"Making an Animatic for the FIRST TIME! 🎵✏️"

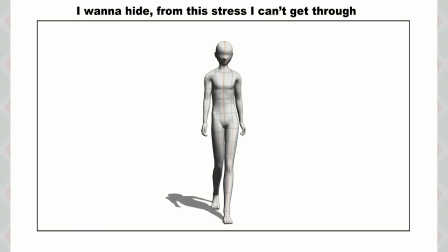[12:26]
Frames 23, 24, 25, and 26 are all of Chase walking across the screen.
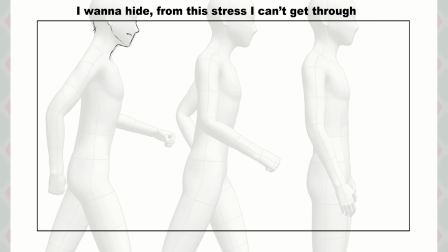[12:30]
He's looking for Doris and then sees her. And to no one's surprise, I used 3D models to plan out the poses. Also, I drew them all at once like this, but I will put them on their own frames so that they play one after the other. My work does end up being a bit more stiff when I use 3D models. It's why I often avoid using them for illustrations or other work.
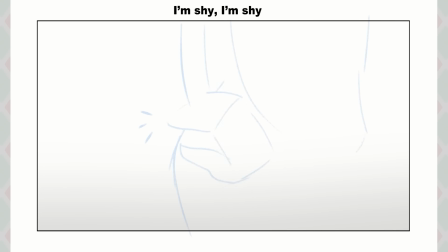[12:50]
But when I need to work fast and efficiently, they are a great help, especially since I don't care as much since each frame isn't on screen for very long.
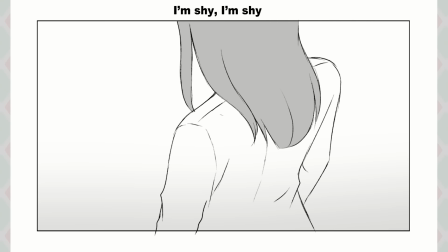[12:58]
I tend to care more about illustrations because they are often looked at for longer and they're supposed to show off my skills a bit more, I suppose.
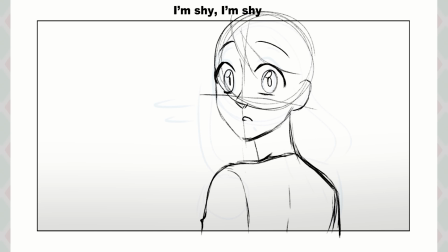[13:06]
But when it comes to my comic and animation stuff, I try to not be as picky or else everything is going to take me ages to finish. We are now getting to the final frames. We have this one of Doris turning towards Chase.
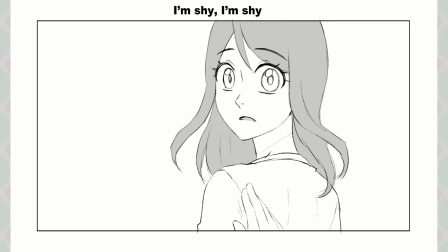[13:18]
Once again, to try to add more movement, I added this one that shows the back of her head first and then we get more of a feel for her turning.
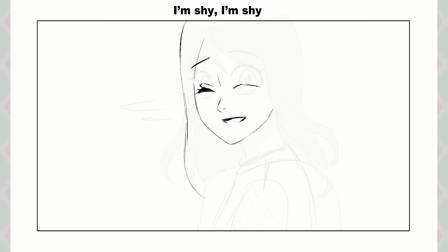[13:25]
Then we have Doris kind of leaning into a wave to greet Chase. I drew over my other frame to help the proportions be similar.
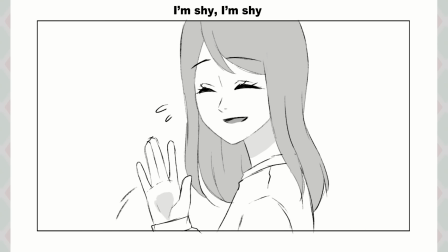[13:33]
And then we have the final frame, and the lyrics here are "Step out of my comfort zone."
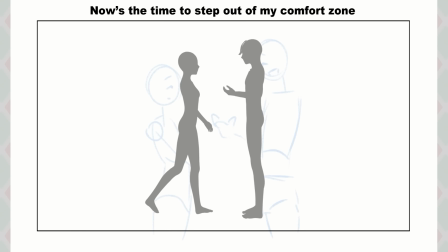[13:37]
And to make things feel whimsical, I'm only going to have silhouettes of the characters. I say it's to make things feel whimsical, and it kind of is, but I also was getting so tired by this last frame and I just wanted it to be done.
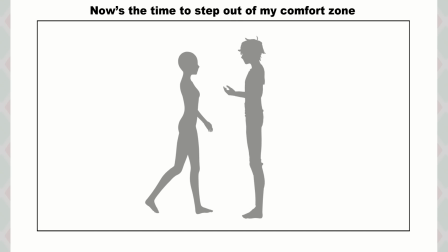[13:51]
So I took 3D models, clipped a layer to them, and covered them with gray, and then added the details to make it look like Chase and Doris. I was originally actually going to draw them in side view, but me being tired and just wanting to be done made me come up with this option. And I actually do kind of like it. I feel like it gives the idea that we're kind of leaving and that the video is ending.
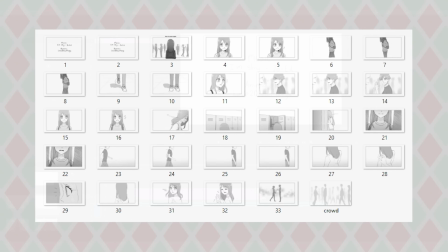[14:11]
But yeah, we are done with all the frames now. Yay! Now it's time to line them all up to the music.
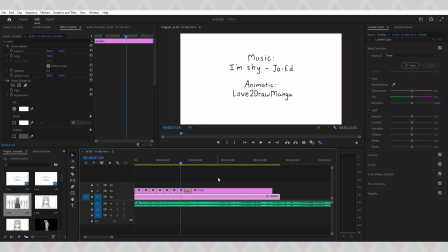[14:17]
For this, I am using my usual editing software, Adobe Premiere Pro. I dragged in my music and basically just go through the song and try my best to make things line up to the words. This was a little tricky and required me to go through the song a lot and replay parts several times until I was pleased. Once
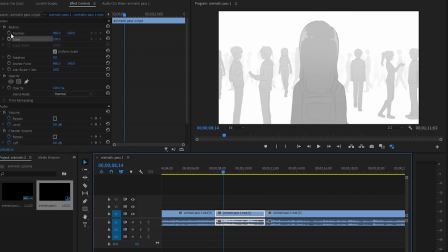[14:33]
I had placed all the frames, I go through and add some zooming in effects to them.
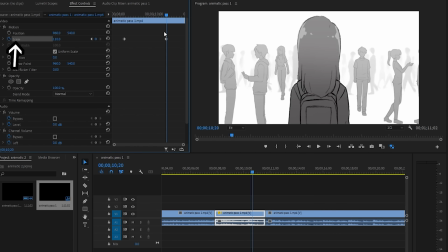[14:36]
I do this by playing around with the scale of the pictures and placing keyframes where the scale changes. Premiere Pro then makes it so it changes from less zoomed in to more zoomed in a smooth way.
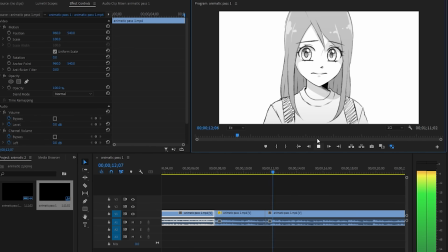[14:48]
This is a nice way to add motion without needing to draw more pictures. And I do it on several different spots, especially for frames that are held for a longer amount of time.
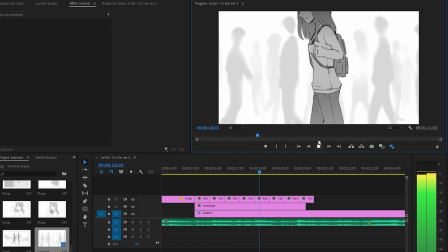[14:56]
For Doris walking, I bring in her frames and have them loop over and over to give the appearance of her walking.
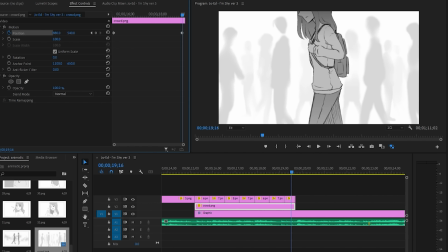[15:01]
And like I mentioned earlier, I drag in the crowd on the layer behind her. This time I play around with the position setting and set different keyframes to make the crowd move.
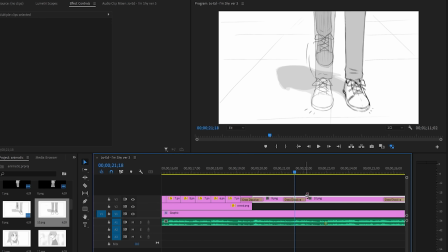[15:10]
Also, to help things feel a bit smoother, I do make the frames fade into each other. I do this by selecting both frames and pressing Ctrl D on my keyboard.
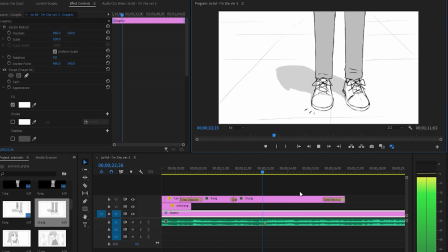[15:18]
This is the shortcut for adding a fade transition between images or video. Once I added all the fading and zooming, it was time for the lyrics.
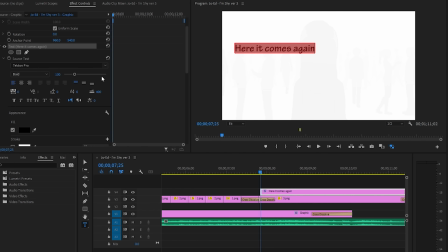[15:25]
I thought the first part, making the images line up, was a bit tedious. Well, this part was very tedious.
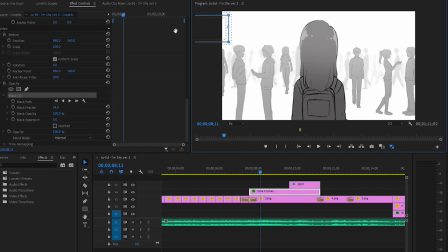[15:32]
I tried to play around with how I make the lyrics appear to keep things interesting. A few times I use a layer mask that is feathered to make the text have a crossfade.
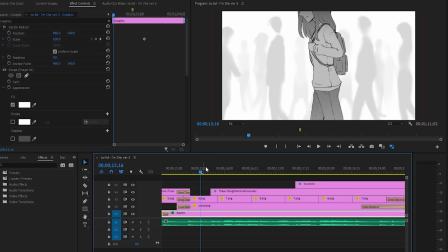[15:41]
I did this by playing around with the path of the mask and setting keyframes for it. One of my favorite parts is where I have some of the text fade in, and then when the singer says must end, to make it feel a bit more impactful, I have those just pop in instead of fade in.
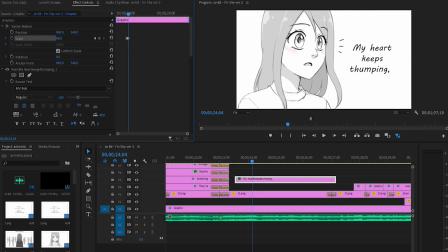[15:55]
For some reason, I really like that part. When the lyrics say my heart keeps thumping, I decided to have the text kind of pulse. I did this by changing the settings for the scale and setting keyframes.
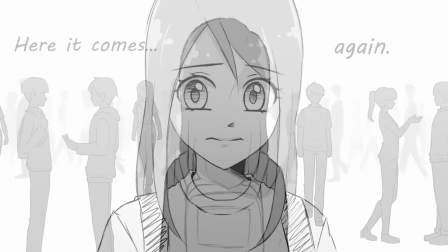[16:05]
I'm sorry I'm not going super in depth on how I do the settings for the text stuff, but if I showed you step by step, this video would be way too long. And if you use Premiere Pro, this stuff isn't too complicated, or you can find tutorials on YouTube. That's what I did for some of this, and I'm kind of just giving you an overview of what I did.
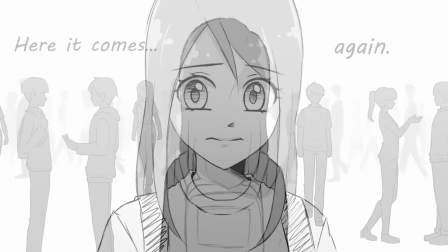[16:23]
But yeah, I kind of just tried my best to make the lyrics line up with the music, and also make them appear in a way that kind of helps aid the feeling of the music. After many hours of work, the animatic is now done.